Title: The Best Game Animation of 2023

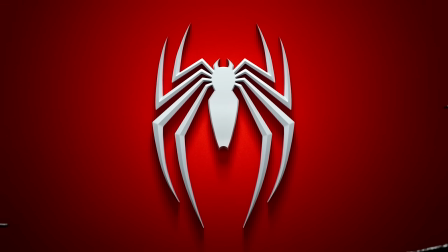749s
But there were a handful that achieved something particularly challenging or interesting this year, and one of them, surprising no one, was Marvel's Spider-Man 2.
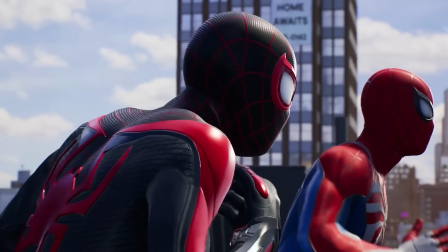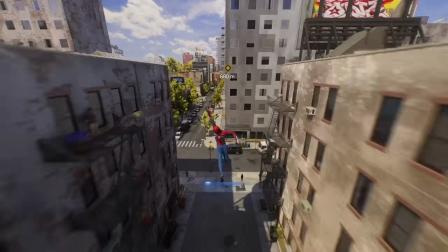763s
If the folks at Insomniac are going to keep delivering at such a high level, then I have no choice but to continue applauding them, even if my hands are starting to hurt.
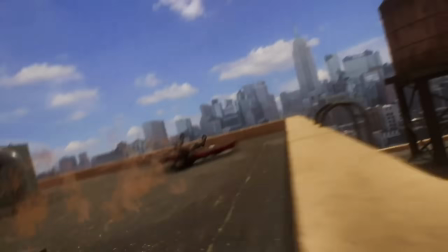771s
I have praised impressive action spectacle in a lot of games over the last five years, and I will do so again,
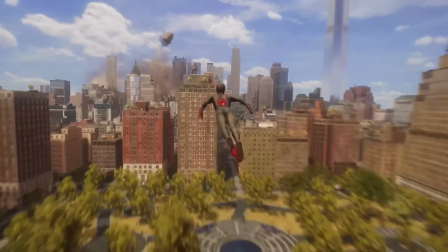776s
but the look of Spider-Man action is a quite unique thing when you think about it. It's all about quick, slippery agility.
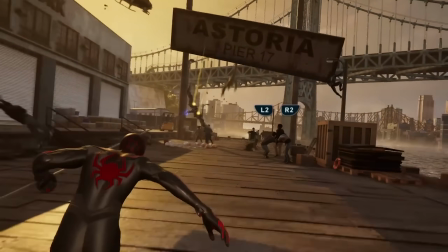783s
A character narrowly evading death by contorting himself around every hazard and flinging himself all over the place at high speed.
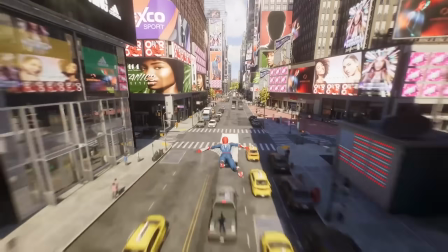790s
It is scrappy and desperate, but also playful and exhilarating. And this team has the look of Spider-Man action honed to perfection.
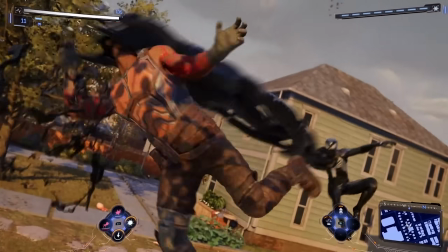799s
Their swinging system, their combat system, the big set-piece moments sprinkled throughout these encounters,
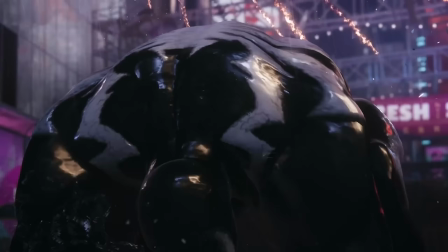805s
it is hard to imagine a better animated Spider-Man gameplay experience.
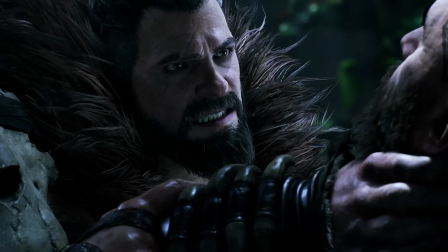809s
The performances look great too, and it makes me so happy seeing a character like Haley in a massive production like this.
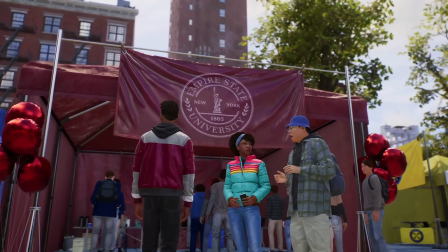815s
It's not just the existence of a deaf main character performed by a deaf actor, but the amount of effort so many people have clearly put into doing that character justice.
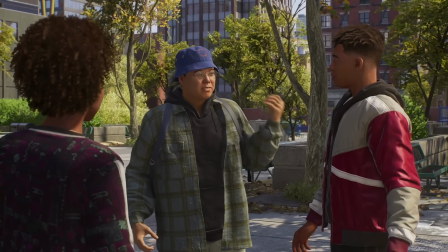825s
I know exactly how time-consuming hands and fingers are to animate, especially when it comes to intricate gestures.
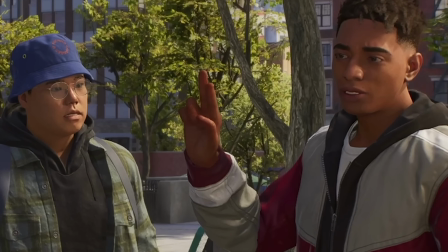831s
It's tedious!
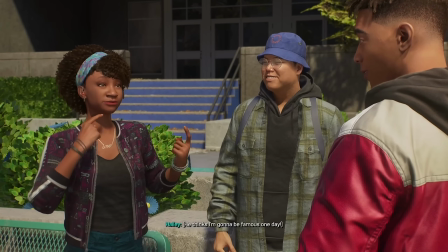832s
So I recognize the effort and care that have been put into animating proper sign language in conversations like these, and even animating characters at varying ASL skill levels.
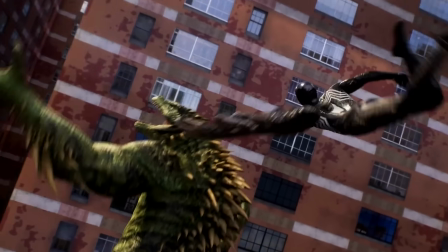840s
It just makes me happy. But hey, speaking of AAA studios with a frighteningly consistent track record of showing up in these videos, hello again Capcom.
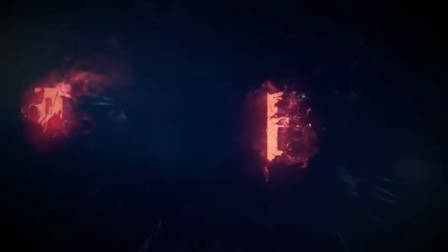849s
I see you've brought a Resident Evil 4 remake. You shouldn't have. Come on in, give me your coat.
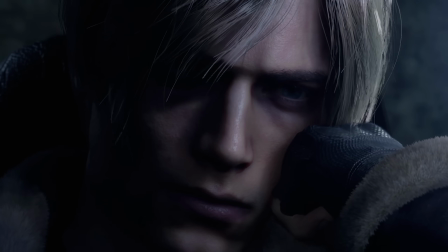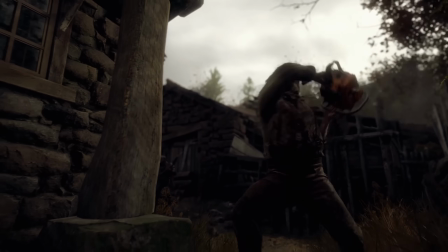859s
Good naturalistic animation is not always about making things realistic.
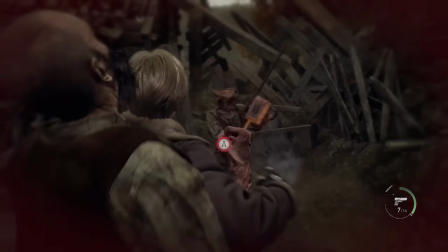864s
No, even within the realm of quote-unquote realism, there is always lots of room for stylistic and tonal variation.
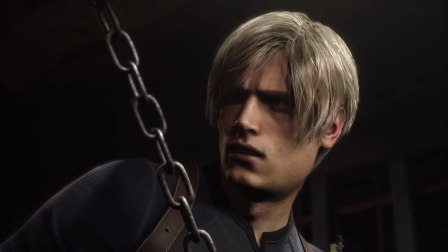871s
And Resident Evil games have their specific tone so completely dialed in.
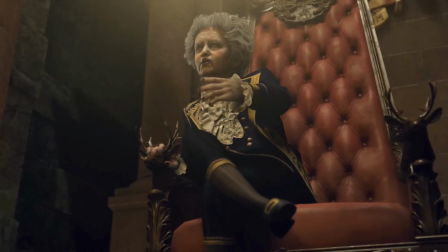876s
There is just the right amount of camp in the acting here. Whether that takes the form of over-the-top scenery chewing or self-serious machismo,
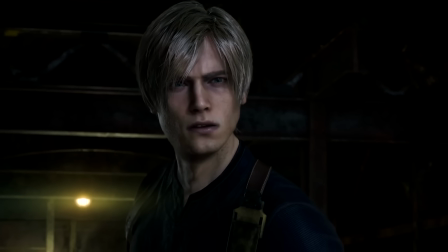884s
all of it is performed with complete commitment and sincerity, no matter how absurd. It's not just the character performances during cinematics, though.
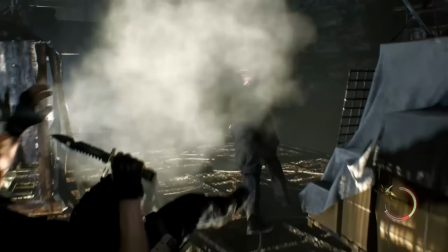892s
The gameplay animation is also striking a similarly impressive tonal balance.
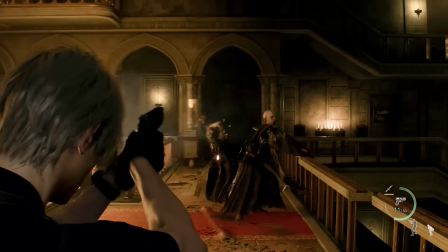896s
The animation is grounded in real human physicality, but in a more heightened, slightly video gamey way.
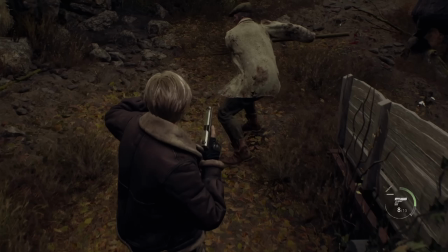903s
It's the spin kicks and the wrestling moves your hero occasionally deploys. Or the way enemy hit reacts are cranked up to almost arcadey levels of exaggeration
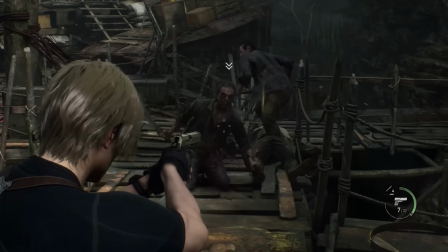912s
to better emphasize the impact of bullet hits and lend more gameplay clarity to the chaos.
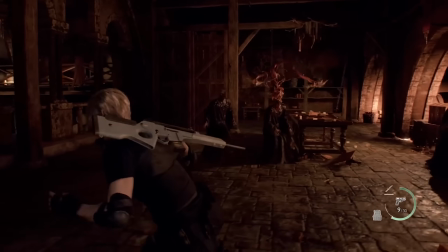917s
Capcom's animators have been knocking it out of the park in all of their big franchises lately,
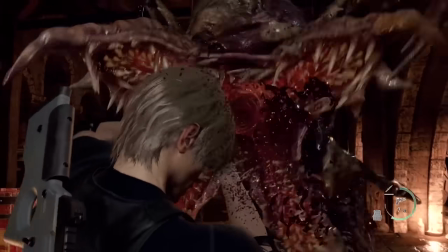921s
and I don't know how they're doing this so consistently across multiple teams, but wow, it's fun to watch.
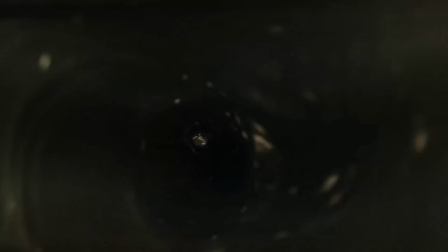927s
And that's not even the only AAA horror game with killer genre acting animation this year. Because there's also Alan Wake 2!
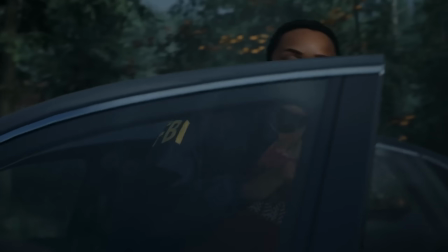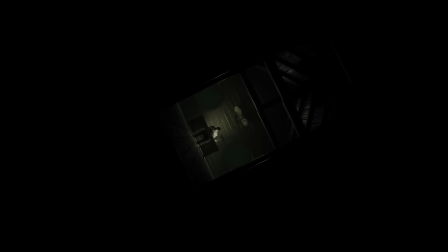939s
Remedy Entertainment is out here pushing it to the limit, leaving it all on the field,
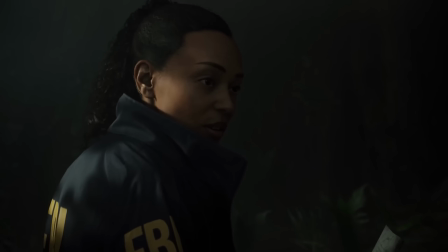944s
giving 110% for the chance to be number one in a race no one else is competing in.
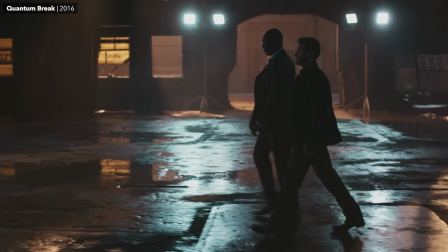950s
I love them. Remedy has been experimenting with ways to integrate live-action film into their game stories ever since 2016's Quantum Break,
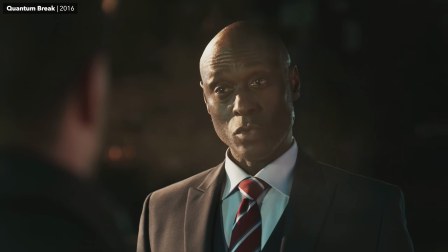958s
and the thing about trying to tell stories that star both live-action and digital versions
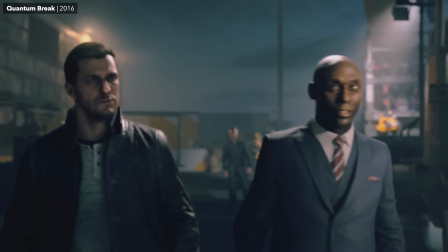963s
of your characters is that you've got to be confident in your team's ability to replicate the subtleties of
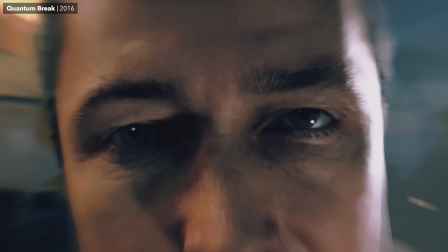968s
those actors' performances in-game. And this team is getting real good at doing that.
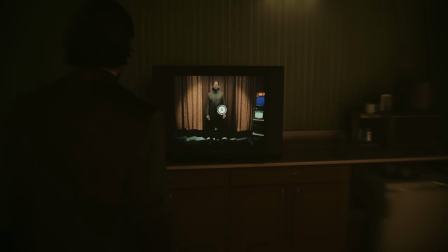973s
Like, I'm not saying that you can't tell the CG and the live-action people apart. Of course you can.
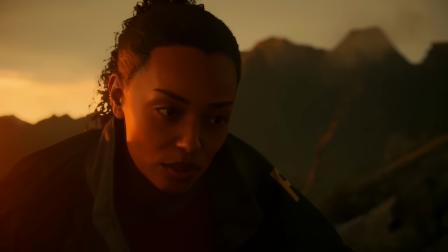977s
It's not like Remedy is being subtle with a handoff between these two things, but I think it is telling how much the in-game character performances don't feel like a noticeable downgrade.
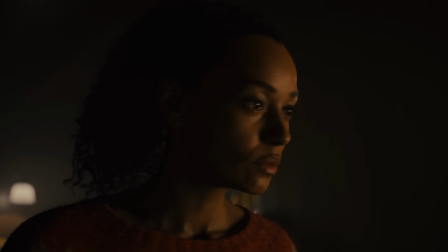987s
How the live-action bits feel more like a playfully disorienting artistic choice than some lack of confidence in the fidelity of their characters' digital incarnations.
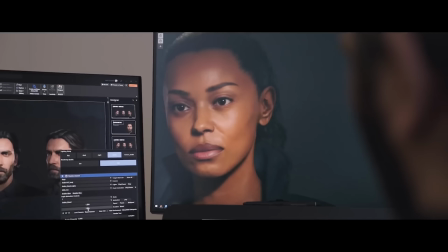996s
Every release since Quantum Break has just felt more and more confident in technology,
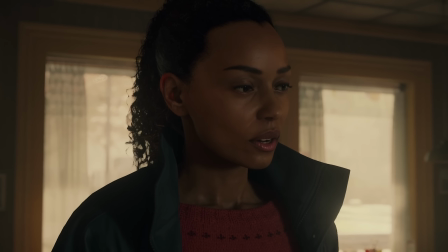1001s
in cinematography and artistry, and I have no idea what a better version of this looks like, but I feel pretty certain that Remedy is going to show us.
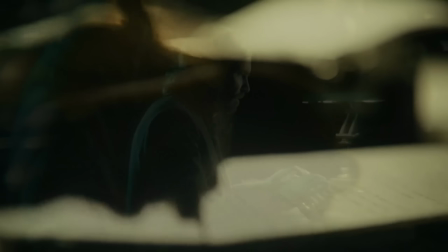1010s
Are these videos getting longer? I feel like they're getting longer. Let's talk about Mortal Kombat 1.
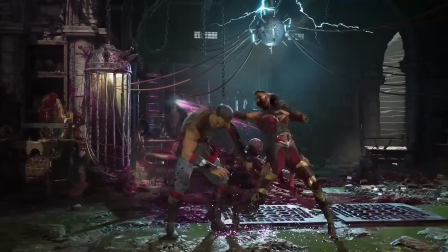1020s
The Mortal Kombat series has a unique aesthetic challenge built in.
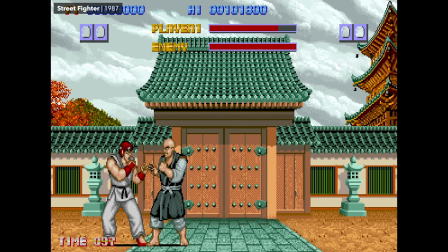1024s
You see, most of today's long-running fighting game franchises began life with either a traditional 2D pixel art look or full 3D graphics.
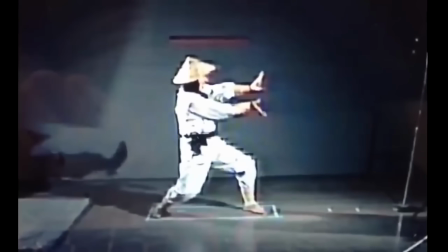1032s
But Mortal Kombat's visual identity was built on digitized still images of live actors.
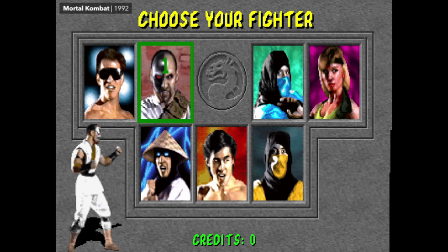1038s
It made Mortal Kombat stand out in an arcade, but that unique look also had its trade-offs.
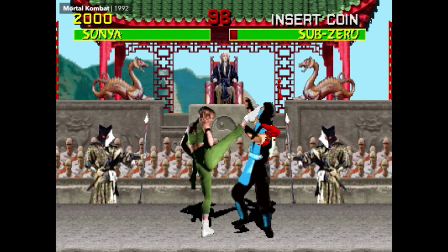1043s
There was an uncanny, kind of charming stiffness to the way Mortal Kombat fighters moved.
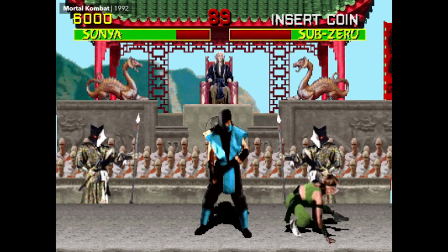1048s
The characters may have looked more realistic than most fighting game sprites, but their awkward style of motion absolutely did not.
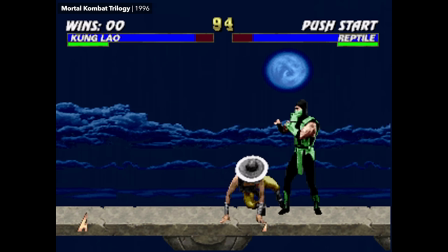1055s
But that's okay, because while this bizarre human stop motion isn't what I would call good animation exactly, it was very distinct and memorable.
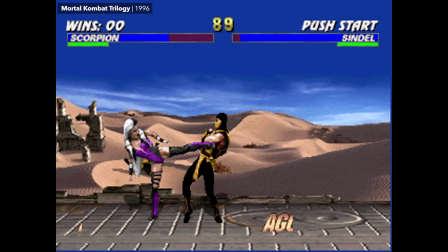1064s
Mortal Kombat would switch to 3D graphics pretty quickly, but this look is still a core part of the brand's visual identity.
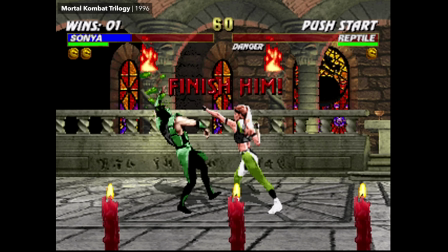1071s
It's what a significant number of people will see in their head when they think Mortal Kombat. and that presents an interesting challenge to someone creating animation for a new entry.
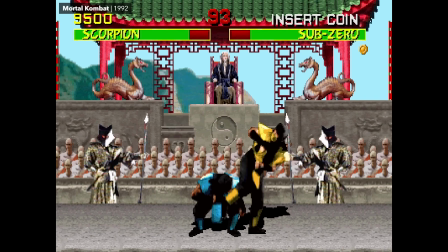1080s
How do you improve upon the animation of these classic movesets without stripping away everything that makes them recognizably unique?
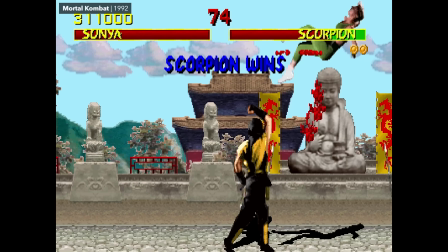1087s
How do you make good animation that still evokes the clunky animation it's based on?
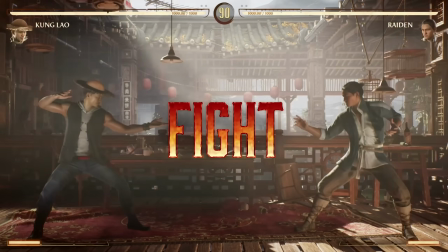1092s
NetherRealm has spent the last 12 years figuring that out, and I think that this is their most successful effort yet.
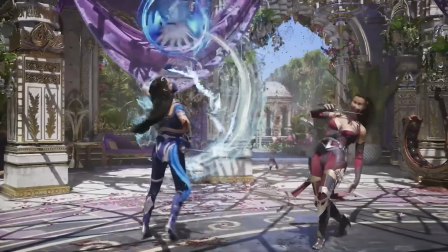1098s
And not even because of the elaborately gory finishers and special moves,
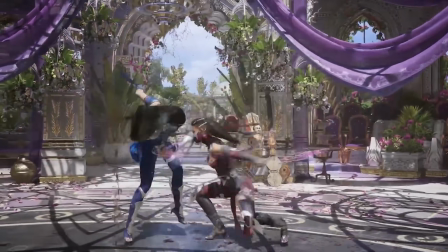1102s
even just these basic movesets on each character somehow have more natural body mechanics than we saw in previous efforts,
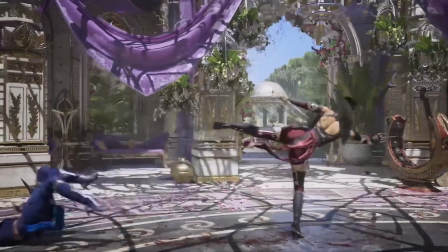1109s
while also managing to evoke the old clunky movesets more strongly. And that is astonishing.
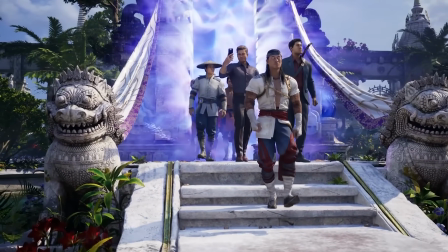1114s
But Netherrealm has also been getting real good at faces over the last decade,
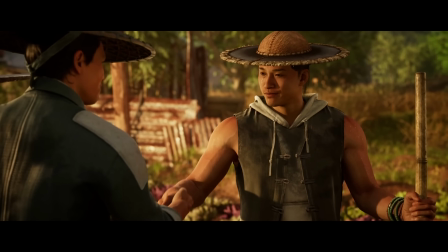1119s
and the face performances in these cinematics are easily some of the most appealing and expressive performance capture results I saw all year.
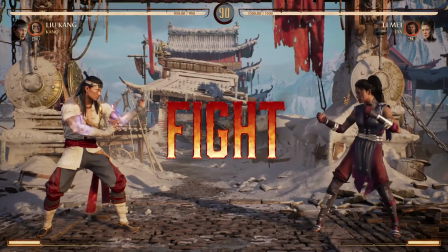1126s
Now, from the sound of things, working at Netherrealm has not always been a pleasant experience in the past,
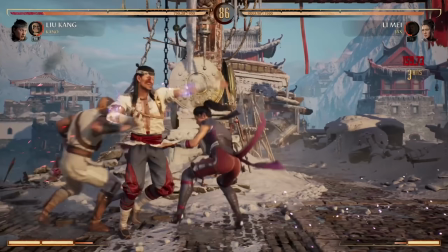1131s
and I don't how conditions are over there these days, but I sincerely hope that things have improved,
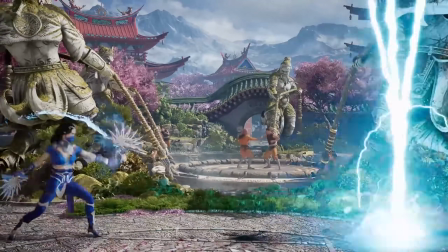1136s
because this team is doing some stellar work and they deserve to work at the sort of place that strives to deserve them.
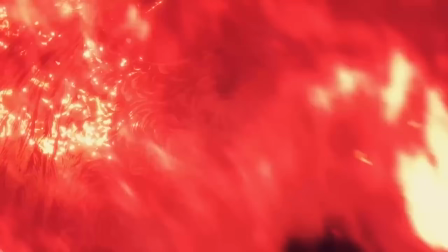1142s
But speaking of M-rated games and over-the-top violence, I think it's also worth mentioning Final Fantasy XVI.
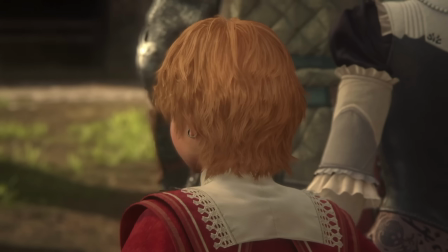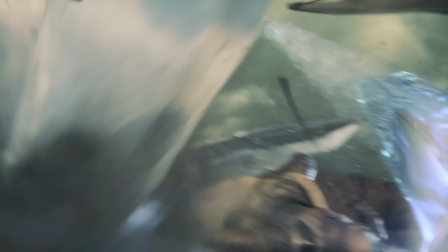1155s
This game pushes the franchise's animation quality forward in both very loud and very quiet ways.
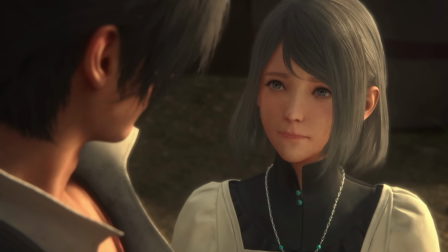1161s
Final Fantasy games are not always great at nuanced character acting animation.
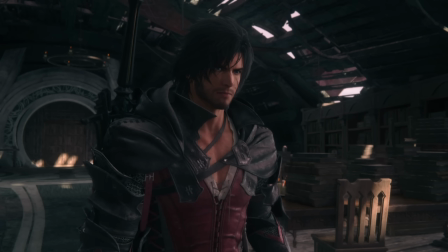1166s
And this entry does have shortcomings there too, especially in the side quests and the optional conversations.
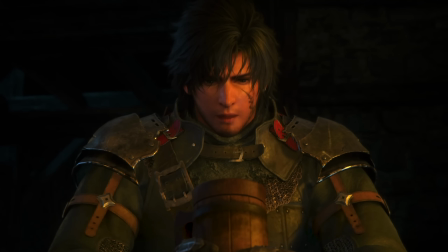1172s
But overall, this game is going for a less melodramatic or caricatured style of acting performance than you often see on Final Fantasy characters.
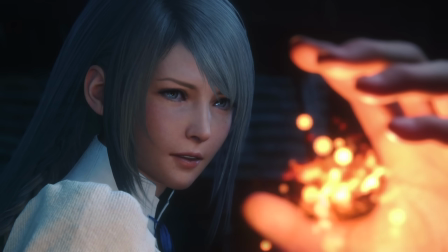1180s
And I really like the results. There are some touching moments of human emotion and connection in these scenes that make the drama hit all of the harder.
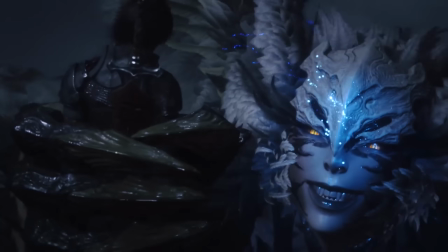1188s
And then, once the combat kicks in, Final Fantasy XVI serves up some of the most over-the-top animated spectacle you are going to find in any of these games.
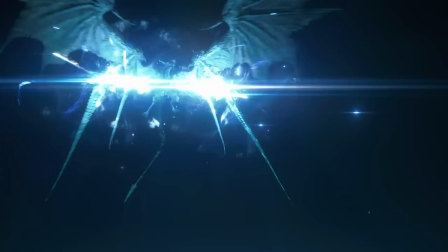1196s
These battles are absurd. An almost overwhelming fireworks display of shounen battle anime action and some of the flashiest effects animation I have ever seen.
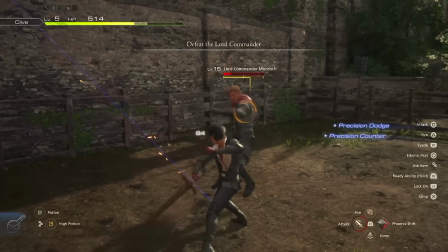1205s
Even in the regular battles down on the ground with the normies, this combat animation looks so good.
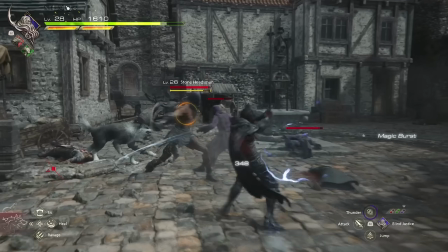1211s
I understand that some folks from both the Kingdom Hearts and Platinum teams provided some help with this game's development,
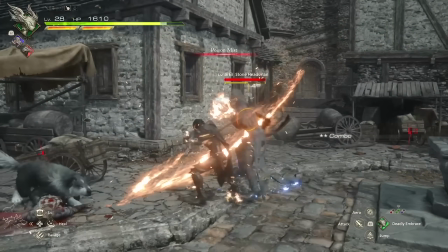1217s
and I have to assume that they contributed some their expertise to Clive's moveset, because this is some of the coolest looking character action ballet to be had.
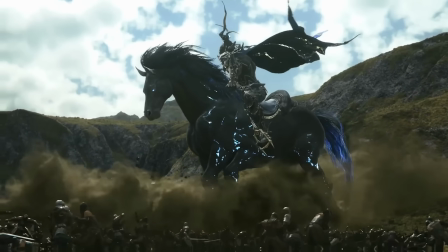1225s
It is going to be some time before I reach this entry in my slowly ongoing Final Fantasy animation retrospective,
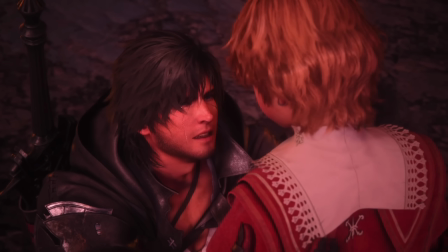1232s
but I look forward to that day, because there is a lot to dig into.
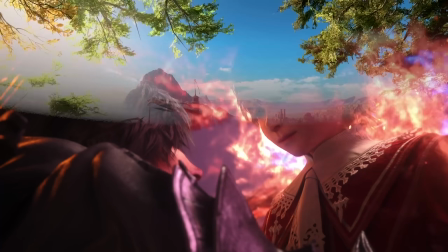1235s
But before we move on to our final category, I have one, well, two honorable mentions to add.